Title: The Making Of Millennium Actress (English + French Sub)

まず村井さんの方でプロットを出してきてもらうといやこういうのじゃないんじゃないかなっていうのがこっちも明確に書いてもらうことで明確になるいやこういうことなんじゃないかなって返してまた話をして村井さんの方にリライトしてもらってそのキャッチボールをやりながらねこっちの時代じゃなくてこっちなんじゃないかこういう時代じゃなくてこうなんじゃないかっていう風なことをやっていくんだけれどもそれがフィックスしない時代設定とかっていうのは大雑把にプロットの段階でも戦国時代から最初は吉常とかの平安時代ぐらいまで行こうかという話もあったんですけど一応戦国時代から未来の宇宙時代の400年ぐらいでだから合計1000年にしようよという大雑把なのはできてただけどもその間でどの時代を選ぶかというのは全く恣意的でOKなわけでじゃあ逆に言うとどこをとってもいいのか悪いのか誰が判断するのかというところが一番難しかったわけです
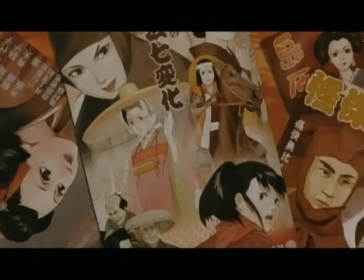時代の選択もさることながら往年の大女優である千代子さんにどんなオマージュがあんまり私にとってはですね今里志子寺にとっては女優っていうのはあまり重要じゃなかったんですよいろんなその時代を出すのにね劇中劇っていう方法論しか思い浮かばなかったんでじゃあ女優だという程度で日本の映画史とかそういった部分はあまり意識にはなかったんですよその辺でプロットを練っていく打ち合わせの中で村井さんの方がどうせだったら日本映画史みたいなイメージを重ねた方が面白いんじゃないかと千年の歴史もあればリアルタイムの日本の昭和史もあるそれにさらに千代子の人生と日本の映画100年の歴史を全部詰め込みたいです
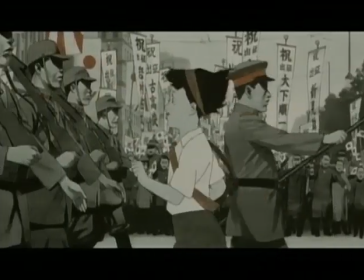その中で千代子というものが語りの中では狂言回しで出てくるんだけれども
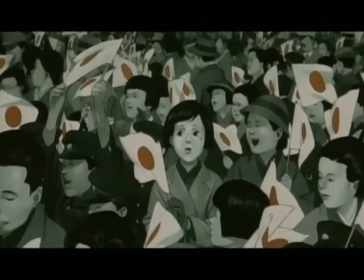それが千代子の中に歴史の重みみたいなものが肉付けされて表現されていった部分があるんです
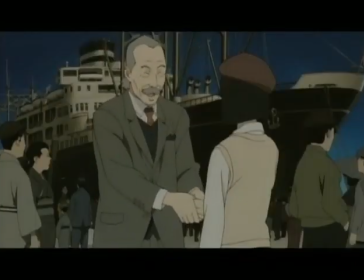日本の歴史の中で例えば戦前のある時期非常に海外志向があった大陸南海の志向があって
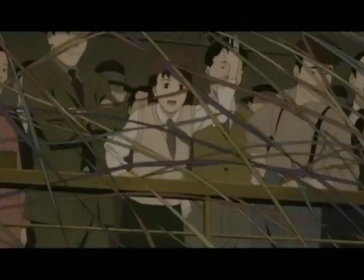そのあたりではすごくバイタリティに富んでいる時代があったんですね
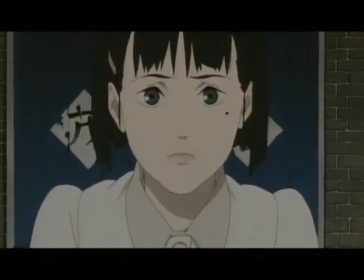それが千代子の若い時代の夢見がちな年頃の活力と非常にマッチしている
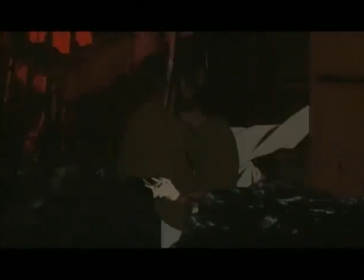それが第二次大戦といういわゆる挫折の時期が千代子の青春の挫折みたいなものと重なって
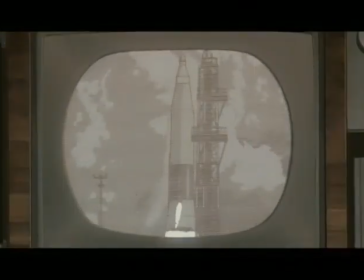その後の戦後の割とベタな生活力みたいなものが芽生えてくる時期それが非常に中国の人生とリンクしてくれたんですより一層深みのあるものになり始めたなおかつ取材が大変になったと
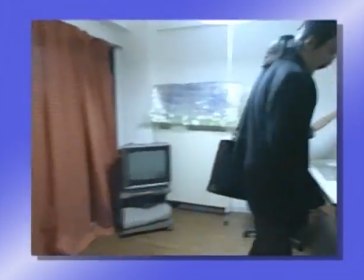取材といえばこの時期監督の下にテレビの取材クルーが偶然にも訪れたちょうど立花と伊田の撮影クルーの持っているものとか
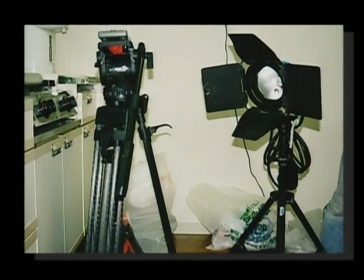米韓文とかですねどうやってライトを置くんだろうとかそういうのを見たかったちょうど見たかった時期に
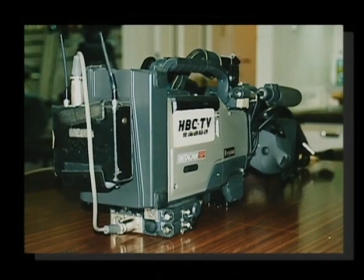向こうから取材がやってくるとしめしめとそれは2つ返事でもそれは引き受けまして取材していただいたと同時にこっちが取材させてもらったと
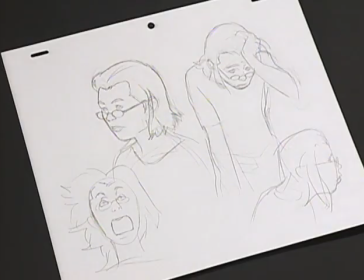本編出てくる井田っていうカメラマンを